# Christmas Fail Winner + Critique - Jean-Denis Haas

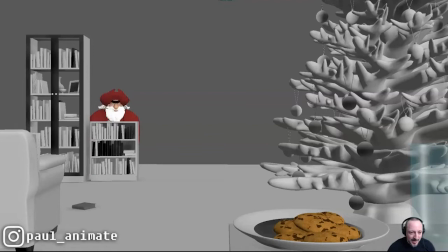1511s
Like, it's kind of like, huh, like a little moment of ha-ha, where that overshoot and everything is almost reflected in the eyes and eyebrows. Not that you want to do an eyebrow up and drag and overshoot, but potentially just be interesting to see in terms of polish if you widen those eyes and see more of the whites, and then it settles into that look.
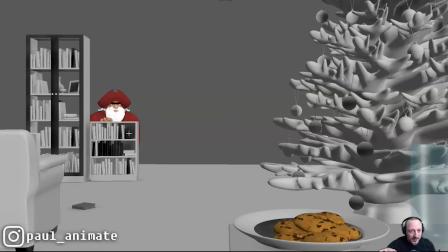1532s
Also, on something like this, you could anticipate that move with maybe two frames early, the fingers. So it's like this, and then the fingers tense because he's getting ready. It's almost like a visual inhale and tensing before he moves. So the fingers animation, whenever you have pose changes, could be anticipated, right?
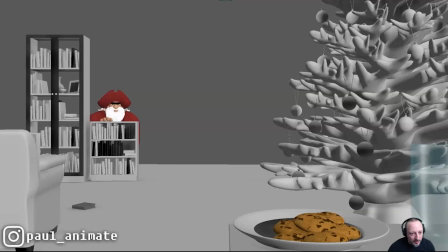1550s
So it could be that, and then the character moves. Even if it's just one frame, this would be like very, very subtle polish. But I think that could be something you can explore. And again, I mean, it feels like he is squinting more.
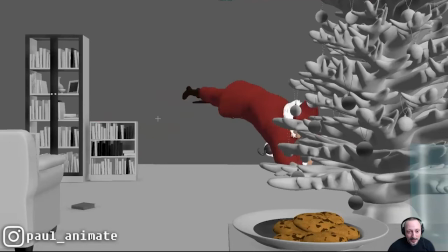1565s
And this could be something, again, you could explore where actually it's the opposite, where the eyes widen as if the brows drag.
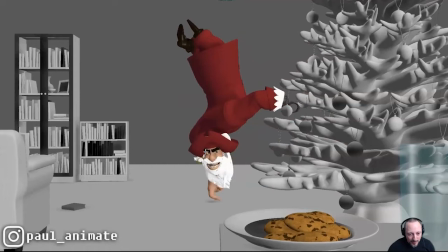1572s
Getting into this would be kind of fun, because as you do this, like even this could be maybe exaggerated, where it's like one eye is bigger than the other, like, arr, like go full on into pirate mode,
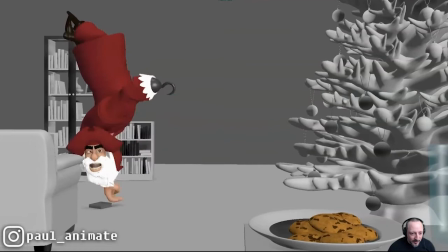1585s
just to kind of push the asymmetry of the face and kind of a crazier face.
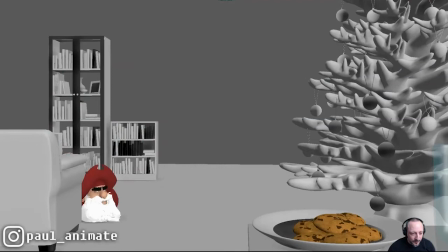1590s
Even this asymmetry, watch out for that. Like, I don't mind this being here, but this could be a moment of, again, imagine you don't change any of this. You don't go into my crazy notes. But this would be this. You hold. Although this looks like he's looking at me.
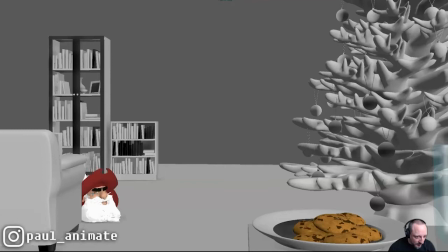1608s
I would potentially push those pupils. It's a bit more here. And gives us one more pupil here. It feels a bit isolated. We kind of lose that pupil. So we'll bring that over here. And then, again, the eyes may be a bit wider. So that when you do this,
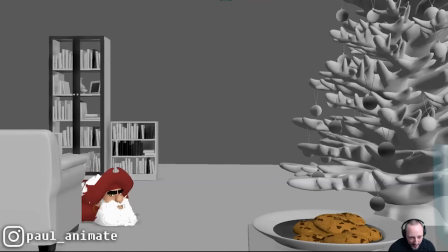1625s
instead of just the body moving, you would have maybe two frames of eyebrows going down into a squint for this. I know I'm jumping ahead in terms of the nose, but since I'm already there. And because it's awesome and I love all the stuff you do here, as you do this, the beard would tuck in.
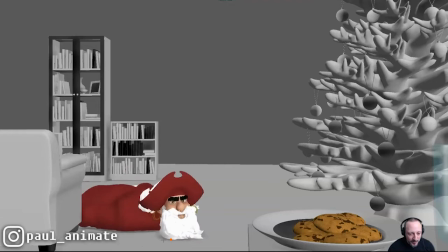1642s
Because you have this and it goes in and it pulls the beard in.
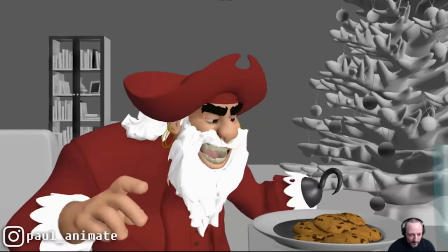1645s
It would be kind of fun to, with shapes, do something where you can feel that drag and getting low in there. Do you have animation here?
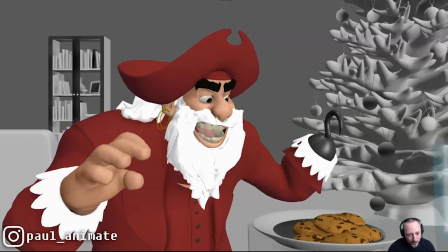1653s
I mean, you have a drag and a bit of a wiggle, which is, yeah, part of the jaw, but not that you want this to be all flowy, but you can potentially push that a bit more.
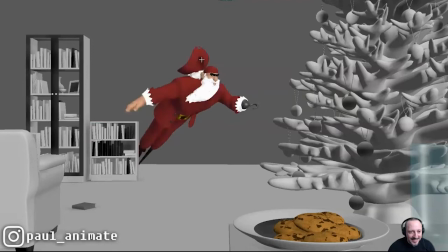1662s
But anyway, let's go back here. I'm way back at the beginning. Love this though. I love that the hat drags without falling off.
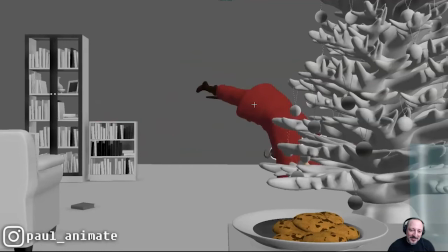1672s
Maybe it has a band or something, I don't know, but I like that stuff where you go like, wait a minute, the hat should fall off, but then it doesn't.
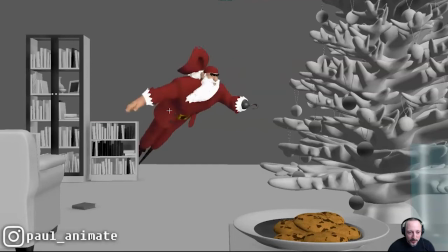1680s
Like, I love stuff like that, so it cracks me up. This is great though. I'm a big fan of smear frames, and it's also, the hand is doing a massive big move. So it's understandable that that's your frame there. I think that's pretty good.
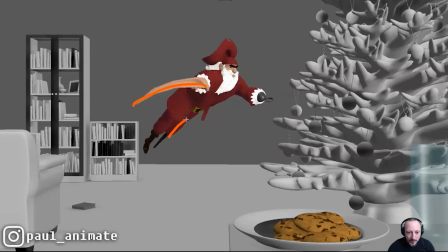1696s
I feel like there's a slight dip in the arc in the terms of the body, where this would be a projected arc. And then you're suddenly lower, where the body would be kind of here. That's the only thing to be super picky. Does it matter in real time?
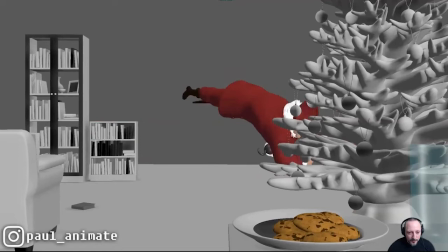1712s
Let's see. Not really. Now that I look at it, I see it. But I mean, upon first viewing, I didn't notice it. There's always something where, you know, is it something that technically you can complain about?
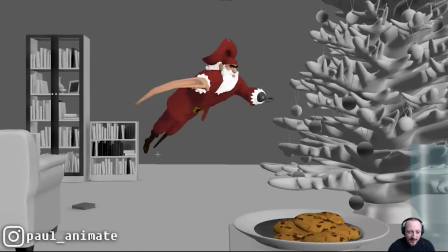1729s
But is it necessary for the shot? Probably not. But again, you're initiating an arc with something like this.
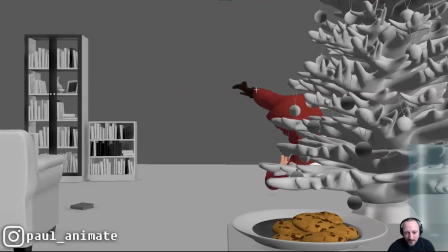1735s
And probably by now, that body, that line here would be up here. And so it feels like you're suddenly going down and shortening that arc.
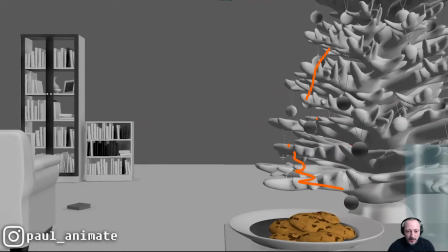1742s
So maybe your roll would end up being here.
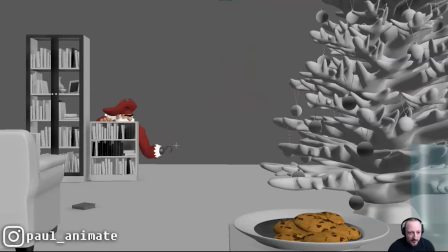1746s
I mean, you can also just shorten those branches and just, if you don't want to hide that roll too much. But again, this is very picky, so you can watch out for that.